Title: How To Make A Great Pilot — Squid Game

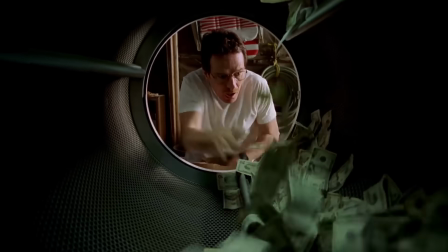[8:06]
And crucially as well, as the pilot goes along, we see Walter get a taste of what it's like for the holes in his life to be satisfied.
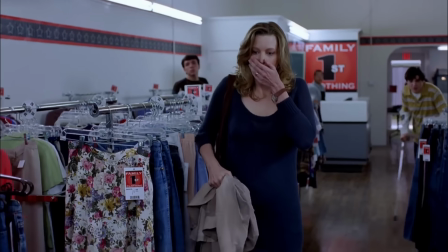[8:13]
We see that when he goes from being powerless to beating up a bully for insulting his son, or how nobody respects him, not even his family.
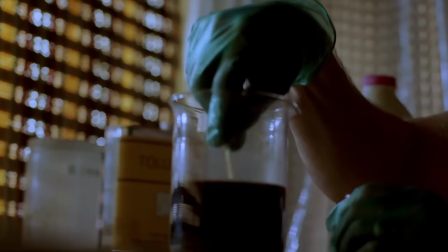[8:20]
But upon breaking bad and making meth, he finally finds the admiration he's always wanted.
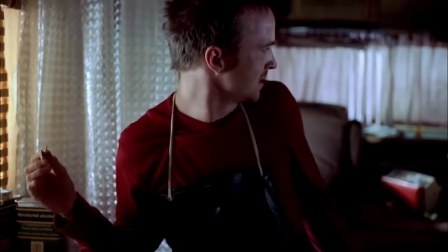[8:26] This is pure glass. You're a goddamn artist.
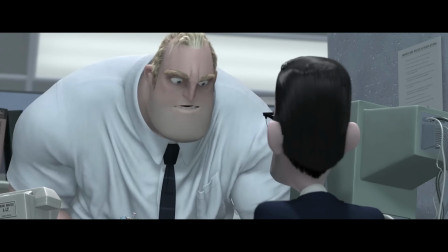[8:30]
And back to The Incredibles, believe it or not, Walter White and Mr. Incredible are identical characters in this respect,
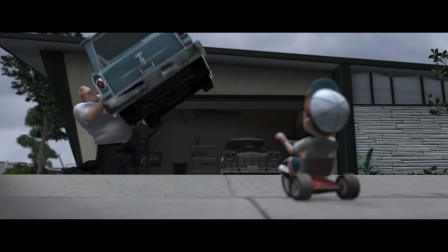[8:37]
because sure, Bob's having a midlife crisis, but that's not the core of why he's relatable,
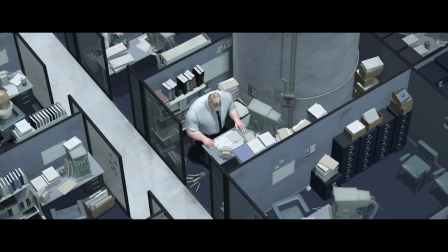[8:42]
and it's not his boring office job either.
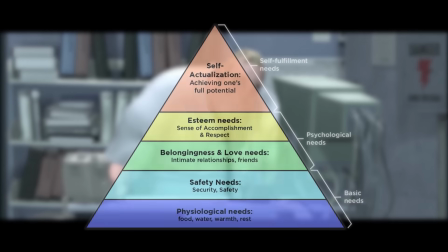[8:44]
Rather, it's how he feels like he isn't realising his potential, which again is a hole that stems from right at the top of the hierarchy of needs.
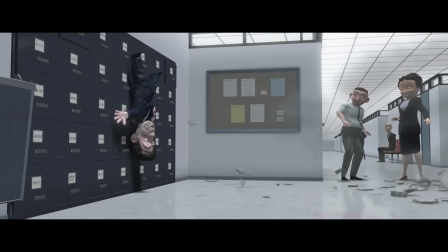[8:53]
Therefore, every human being alive can relate to him. If you want to come up with a relatable character motivation in a story, or screw it,
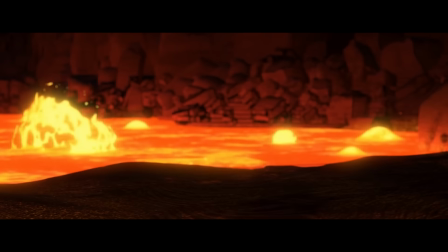[9:02]
if you just want to have a good protagonist, referring to Maslow's hierarchy of needs is a really,
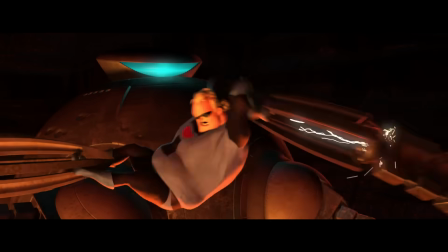[9:07]
shockingly effective way of achieving both of those things. You can have it come from the top like Walter White and Mr. Incredible,
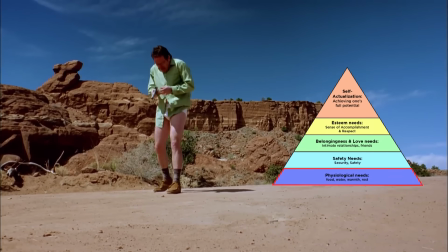[9:14]
or you can go all the way down to the bottom and have a character's motivation be them dying of thirst in a desert and they're hunting for a glass of water.
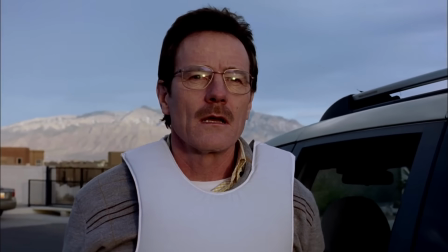[9:21]
Doing this will ensure they have the kind of motivation that everyone,
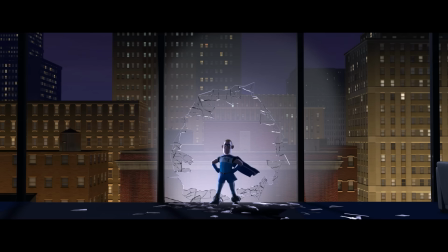[9:25]
everywhere will be able to relate to. to, from them being a 10-year-old kid all the way to living in a totally different country,
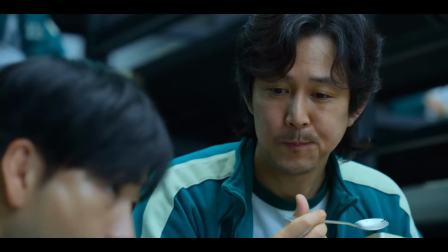[9:31]
not knowing your language and so needing to watch your show in a rather bad dub.
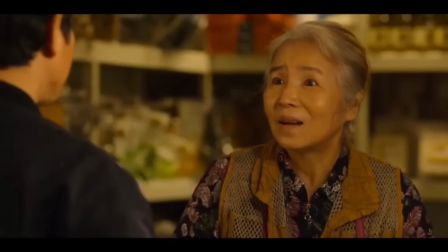[9:36] Do you know where your son happens to be now? On business in the United States, I'm afraid that Mr. Cho Sung-woo has a warrant out for his arrest. huh?
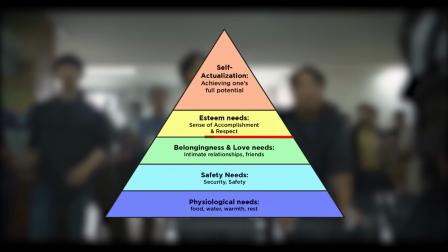[9:44]
If we were to break down Gi-hun from Squid Game, his motivation stems from these two areas in the pyramid: love and safety needs.
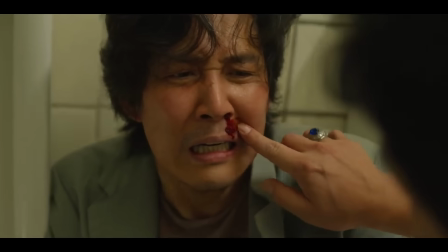[9:52]
He's in crippling debt that's so bad it's at the point now that the loan sharks are beating him up in the bathrooms.
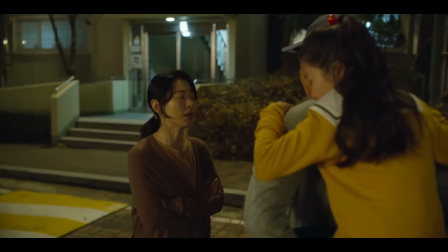[9:57]
He has no security, and to top it all off, he's on the brink of losing his daughter as his ex is about to move with her to America.
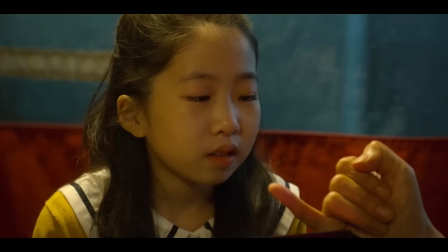[10:05]
Two different holes in his life stemming from two levels on the pyramid, and what is the cause of both of them?
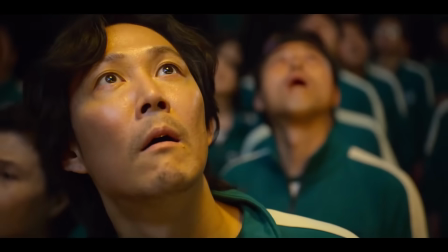[10:10]
Not having enough money. And so when the Squid Games start and we see that piggy bank descend from the ceiling, just like Walter White does when he starts dealing drugs,
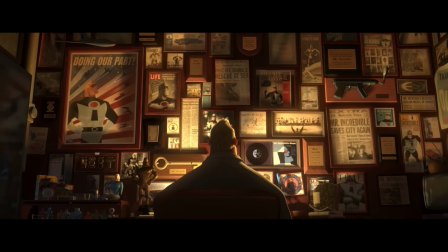[10:19]
just like Mr. Incredible does when he sees that opportunity to relive his glory days, Gi-hun gets a glimpse of what it might be like for the holes in his life to be filled.
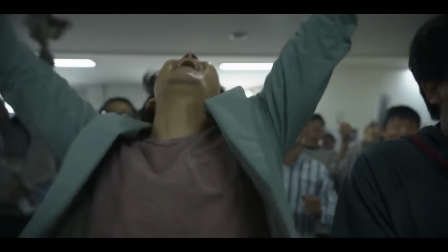[10:27]
And because the first half of the pilot did such a good job at establishing the relatable problems of Gi-hun's life,
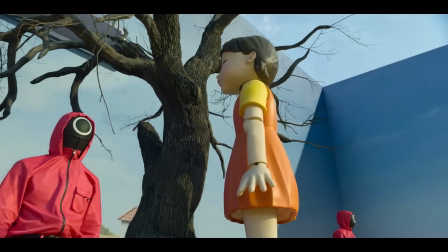[10:33]
when the last half kicks off with him joining the Squid Games, the audience can't help but want him to succeed.
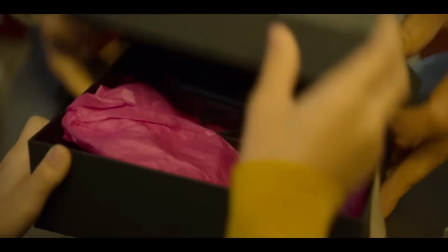[10:39]
The audience can't help but be compelled by his character, despite how he's been a pretty bad father,
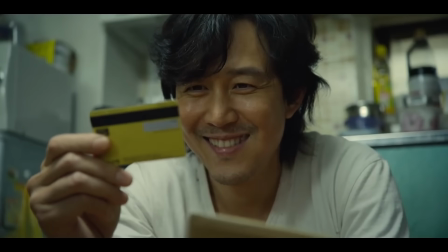[10:45]
lies, steals, and in general does some very unlikable things. But by all means, having a likeable protagonist really can work effectively.
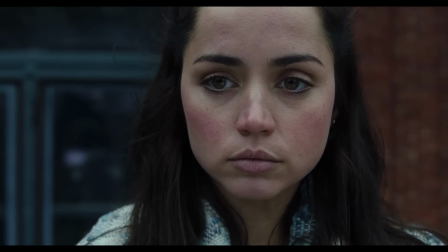[10:54]
I think of Marta Cabrera from Knives Out, right?
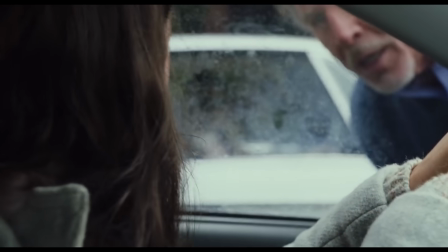[10:57]
The fact she's surrounded by some really just quite detestable people, it contrasts with how likeable she is, and that only makes us want her to succeed in the end more.
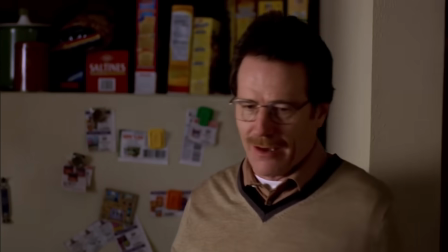[11:06]
However, saying to yourself, I must have a likeable protagonist, is a lot like saying, I'm only going to buy a house if it's already painted white.
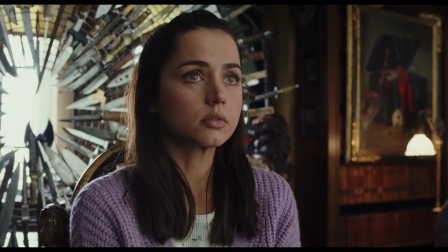[11:14]
By all means, you'll probably find some good houses painted in that colour, but you're tremendously limiting yourself as a house buyer, you're limiting yourself as a storyteller,
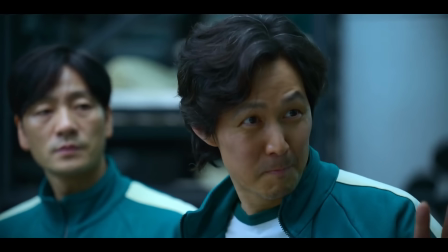[11:23]
because before you've even begun, you've cordoned off so many other fantastic ways to craft your protagonist.
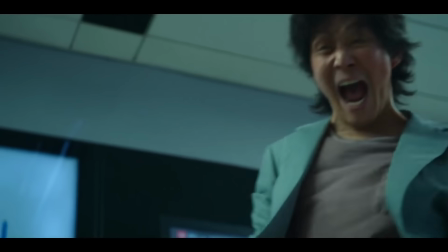[11:29]
If you do what Squid Games does with presenting what's lacking in their life, then begin a plot where they get a taste of what it's like to not have that issue anymore, that's enough.
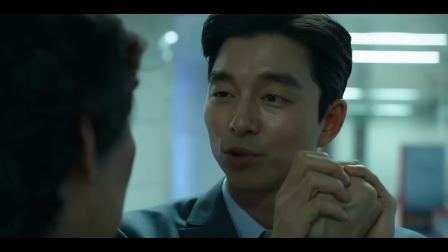[11:38]
That's the key to introducing your protagonist, whether you're doing a pilot, a movie, or a novel.
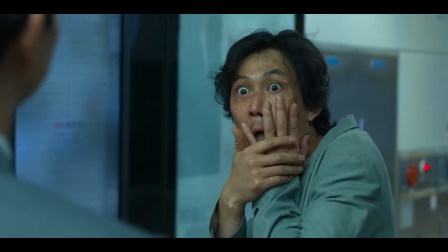[11:44]
Squid Game's pilot, while not the best pilot of all time, did a phenomenal job at doing what any pilot must do.
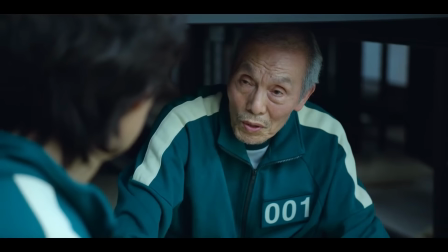[11:51]
Not hooking the audience, that term's too vague. It's so vague it's downright useless. Instead, pitching what the show will be about, while
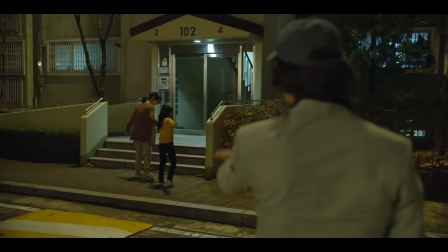[11:59]
simultaneously establishing a protagonist with a relatable enough motivation that anyone from any culture can get behind.
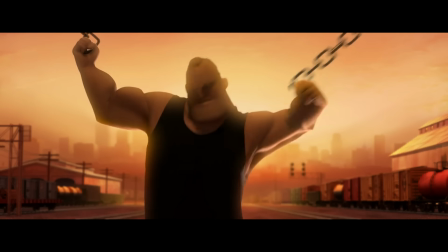[12:06]
And when you're writing your own stories, don't fall for the trap of keeping all of your thoughts in a messy document without any kind of organisation.